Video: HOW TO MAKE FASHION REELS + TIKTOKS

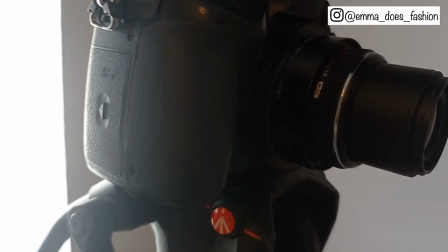185s
So this camera is a Panasonic I believe a GH5S by the look of it and this is my partner's camera so this is what I
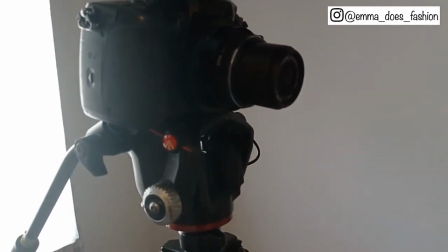193s
film my YouTube videos on and I'm very lucky that I'm married to a photographer so I'm able to use his equipment and then it's on a adjustable tripod
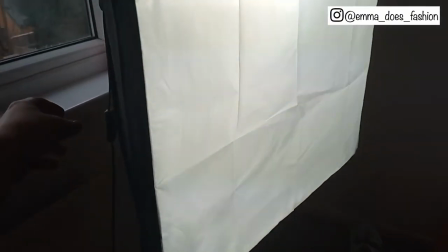200s
as well excuse the mess I've just filmed a haul then let's turn this light off so you can see properly actually you can get
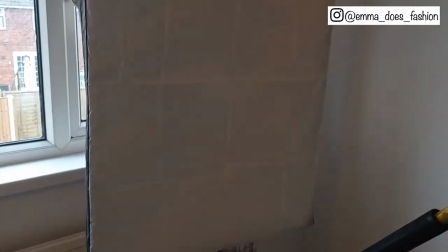207s
a better look at the camera now so another piece of equipment that I use is my softbox this is also from Amazon I think this was around the 50
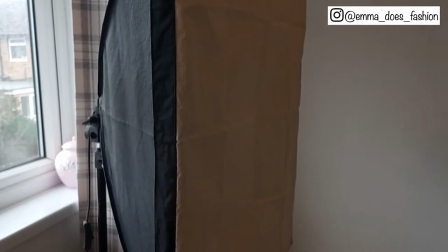213s
to 70 pound mark and again it's not brilliant you can't adjust the brightness or anything you can't make it like cool lights
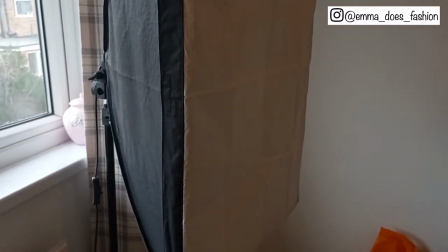220s
or warm lighting which actually you can do with that little phone tripod that I showed you but it is really handy it doesn't have a particularly long lead so I just
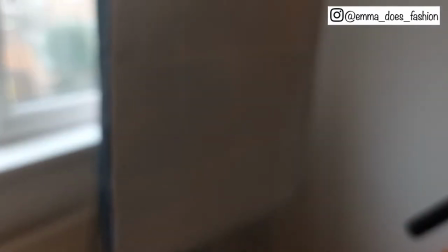227s
plug it into an extension lead yeah nothing very special about this the only thing that I will say with this is it's quite important to pull
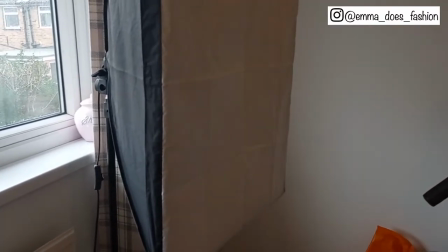234s
it back quite far away from you sort of as far as it will go in the room otherwise it can make you look really really overexposed and
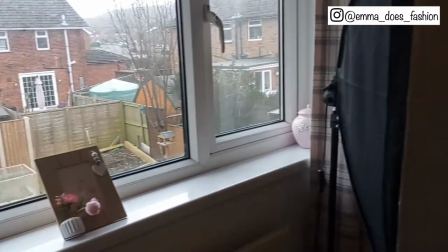240s
I do find that having a second light source is really handy so I wanted to film in natural light today but it's a very grey
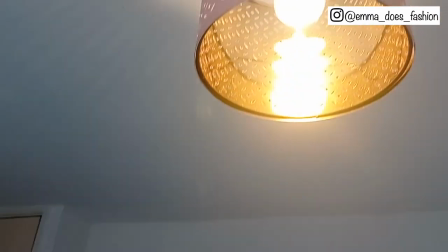247s
dull miserable day so I use my softbox as well but often I will pop on my big light as well and just for a second light source.
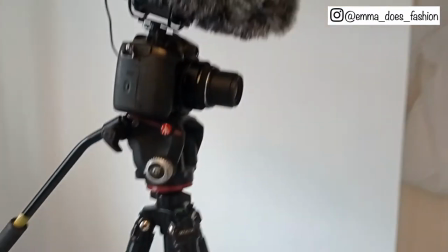254s
Really this is my setup for YouTube but as I've just filmed a YouTube video I'm gonna keep this
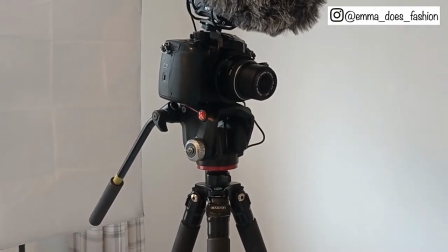260s
camera set up and the softbox light on and I'm gonna film my reel on this camera today. It's nearly time to start filming your reel at last but first of all you want to have a little think about the space around you so obviously background is really important it's nice if you can have a few kind of props around you if you've got some lovely prints on your wall if you've got a lovely coloured wall that you can use then excellent I painted every single wall in this house white with the exception of I think two walls so I don't have that much pretty space around me so what I tend to do is I just grab my fake flowers from my wedding that live on my dressing table and I just kind of move those around so that they're somewhere in the frame and I just feel like that makes everything look that little bit more glam and pretty. A lot of people do have open rails like this one in the background as well. I don't generally use it for reels. I do use it for my YouTube videos but I just feel like it's a bit busy and also where it is, I mean it has got wheels, I could move it, but where it is I feel like the camera just doesn't do as good a full body shot as it does if I stand over there but you can work with whatever space you've got the main thing is that it's tidy you don't have to go out and buy a load of beautiful decennial prints or like a retro telephone or whatever people tend to use in their reels I when I'm filming my reels tend to stand in between my dressing table and my little bookcase and on the other side of my bookcase is an ironing board and my suitcase so that's obviously not as pleasing to the eye so I try to make sure that's not in the frame before I start filming and also I have a lot of wires trailing under the dressing table so I have to kind of disguise them and make sure they're not in the shot as well so that's the most important thing is just to make sure that there's nothing unsightly and make sure that it is a tidy and uncluttered space and it doesn't really matter if you haven't got loads of beautiful props around you.
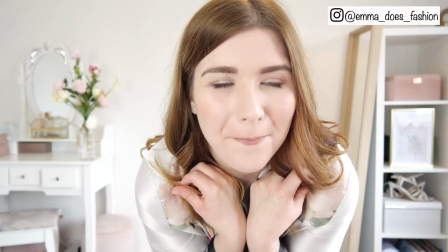364s
Right so I have changed into my first set of PJs, my very cute pair from Ted Baker,
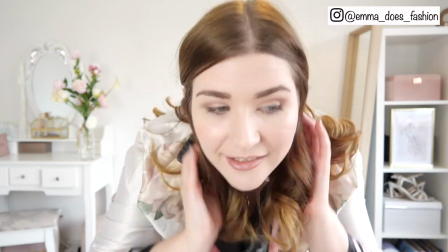369s
they're quite old now but Ted Baker still do gorgeous PJs so I will link the brands for all the pyjamas that I've shown in this video today down below.
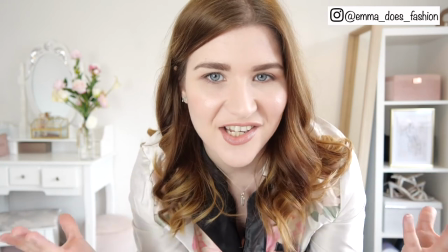376s
I just wanted to quickly show you my framing for my reel so I stand as I said generally in between my little bookcase and my dressing table I've
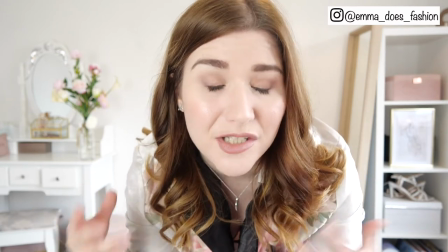383s
done some jiggery pokery and hid some wires under the dressing table but to be honest by the time this video goes on to Instagram it
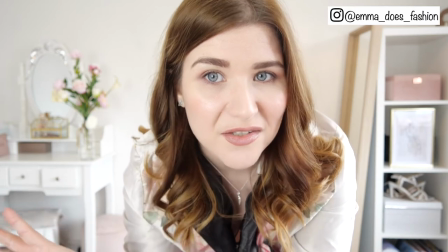391s
is going to be cropped so I feel like a lot of that dressing table nonsense will be cropped out you can also see my ironing board in
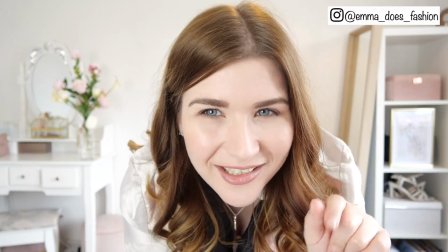398s
the uh your top right hand corner of the screen it's my top left but again that will be cropped out so don't worry too much about
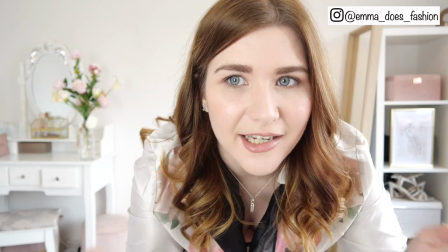406s
your framing but just make sure that it is uncluttered and there's nothing too unsightly. If it is kind of at the side of your screen and you're filming on the camera that's not a huge problem.
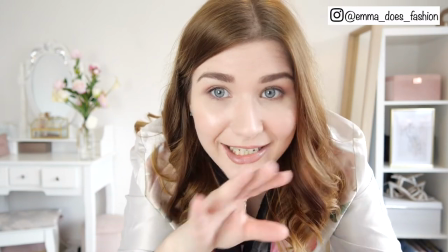415s
If you're filming on your phone in portrait then obviously you do need to make sure that there's nothing unsightly anywhere because that is how your video is going to look when it ends up as an Instagram reel.